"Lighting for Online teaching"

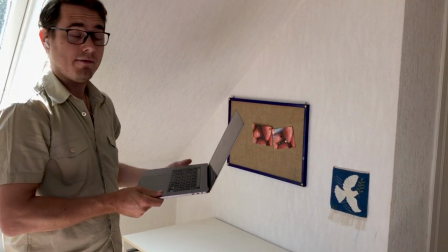A very powerful and available camera that you already have is the one that you have in your laptop already.
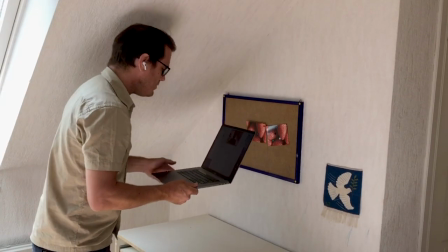You just need to know how to use it.
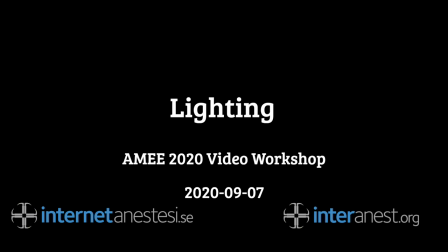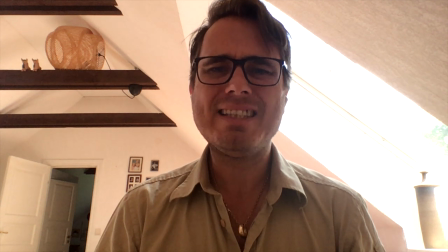First, if there's one thing that we've learned from this pandemic, it's that nobody looks good with the camera from an angle slightly below.
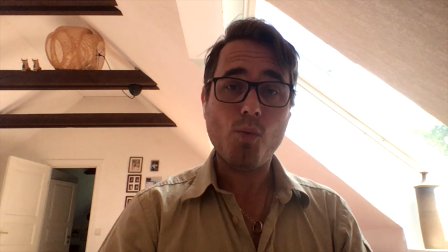So you take whatever you have at hand and raise the camera up to eye level.
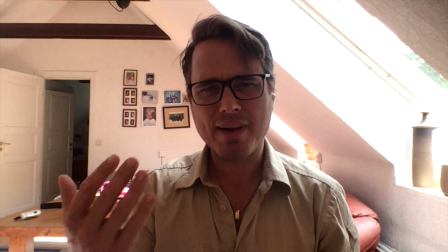Next, lighting. One of the best ways to do this to get a flattering and good lighting with a webcam is to use a window.
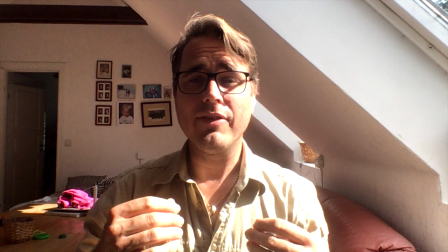And see to it to have the light coming from one side.
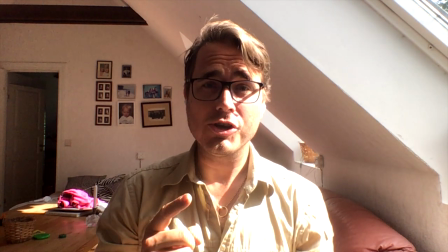This is, of course, very harsh, but there's a very simple solution for that.
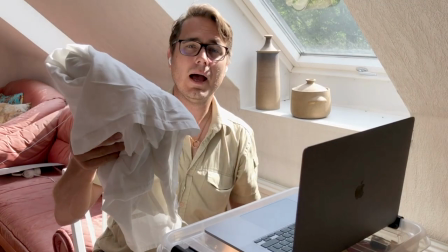A bed sheet.
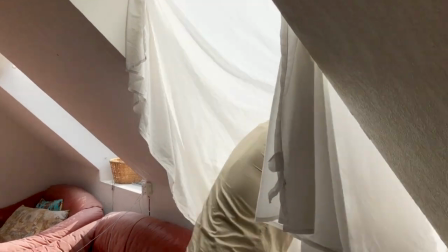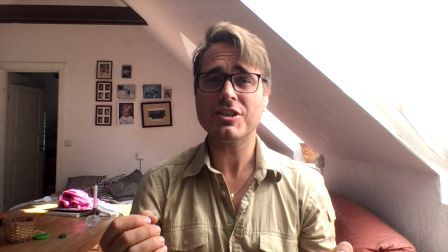Much better already. The harsh, direct sunlight is much more diffused.
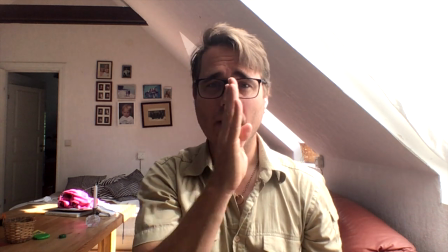But you can still see this very dramatic lighting where one half of my face is well lit and the other half is dark.
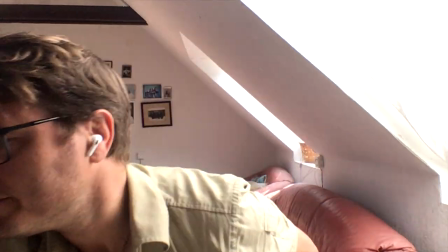That I solve with a piece of cardboard. And I place it so it catches the light from the window.
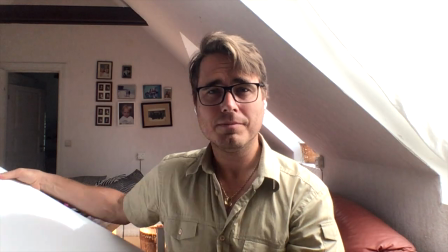With cardboard, without cardboard.
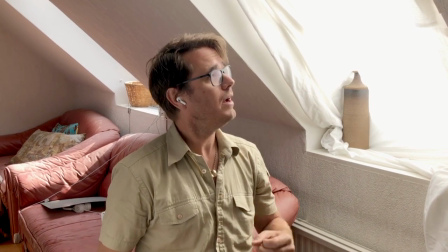And there we have it, a lighting setup using a bed sheet, a piece of cardboard, and a webcam.
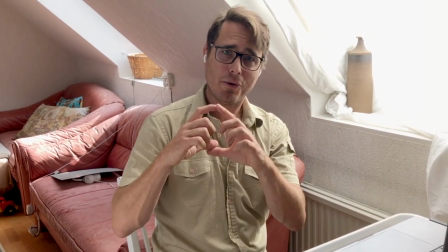Total budget so far, €0 if you don't count the computer.
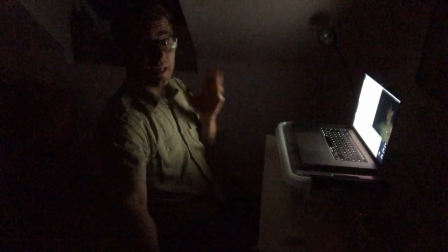Now, if you have to film at night, get two ordinary desk lamps.
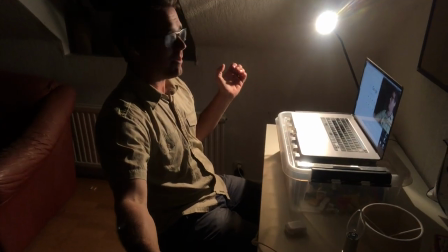Place them both at a 45 degree angle from the screen and place the stronger one to one side.
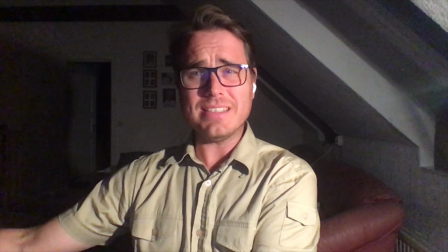This light's pretty harsh,
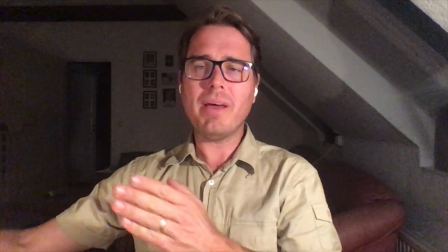but now you can see how it's lightened up by the weaker lamp that you have to one side. In order to take the lighting to the next level, I thought I'd demonstrate my home studio.
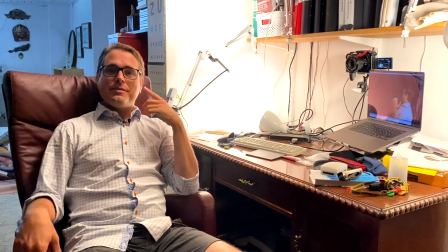And by home studio, I mean this crowded little corner of my basement.
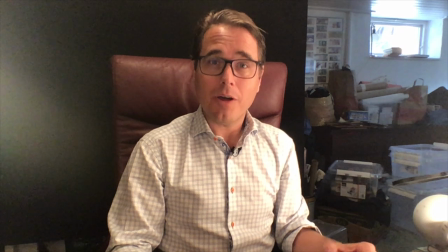The first thing I do is to upgrade from the web camera on my laptop. It's okay, but it's not brilliant.
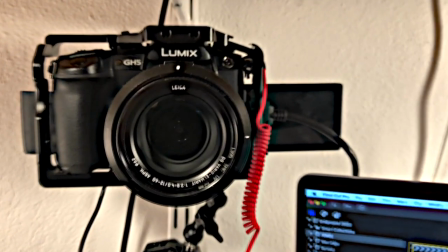Instead, I'm using my GH5 as a web camera, and the way I do that is through an HDMI grabber, like the Camlink 4K, which delivers excellent quality, but there's plenty of options out there. There are also plenty of options of taking your Android or your iPhone and turning it into a webcam. There are free apps which can do this. Now, the lighting setup consists of ordinary desk lamps and light bulbs that I bought at IKEA. IKEA Tertial and Ledare, which is of course Swedish, so it should be Tertial and Ledare. They have the property of having a really good CRI. What that means is that the light is of a high quality.
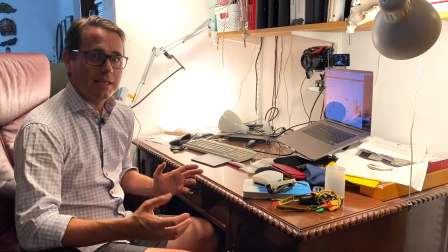The way that I've set up the lights is a classical three-point lighting. To the one side, I have my key light. I have two lights bouncing off this white wall. On the other hand, I have, like the reflective card that I showed you in the previous section,
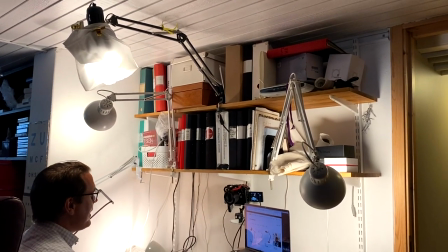a light bulb that's reflecting of that wall that lights up the shadows.
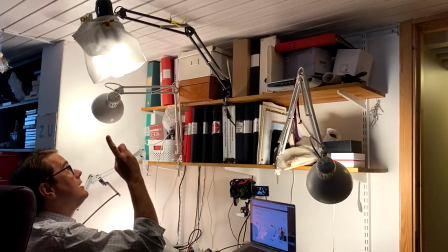The third light is the hair light from above.
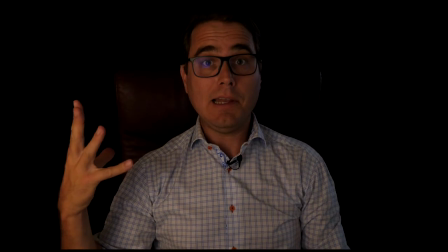Key light, my fill light, my hair light.
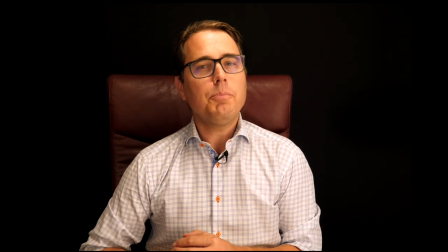And when I put it all together, it looks something like this. A pretty good result for very little money.
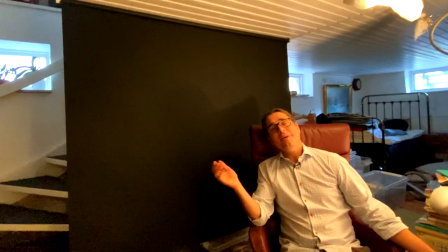As for the background, that's a matter of personal preference. If you have a bookcase, see to it to fill it up with Knausgård and Dostoevsky to show the world how well read you are.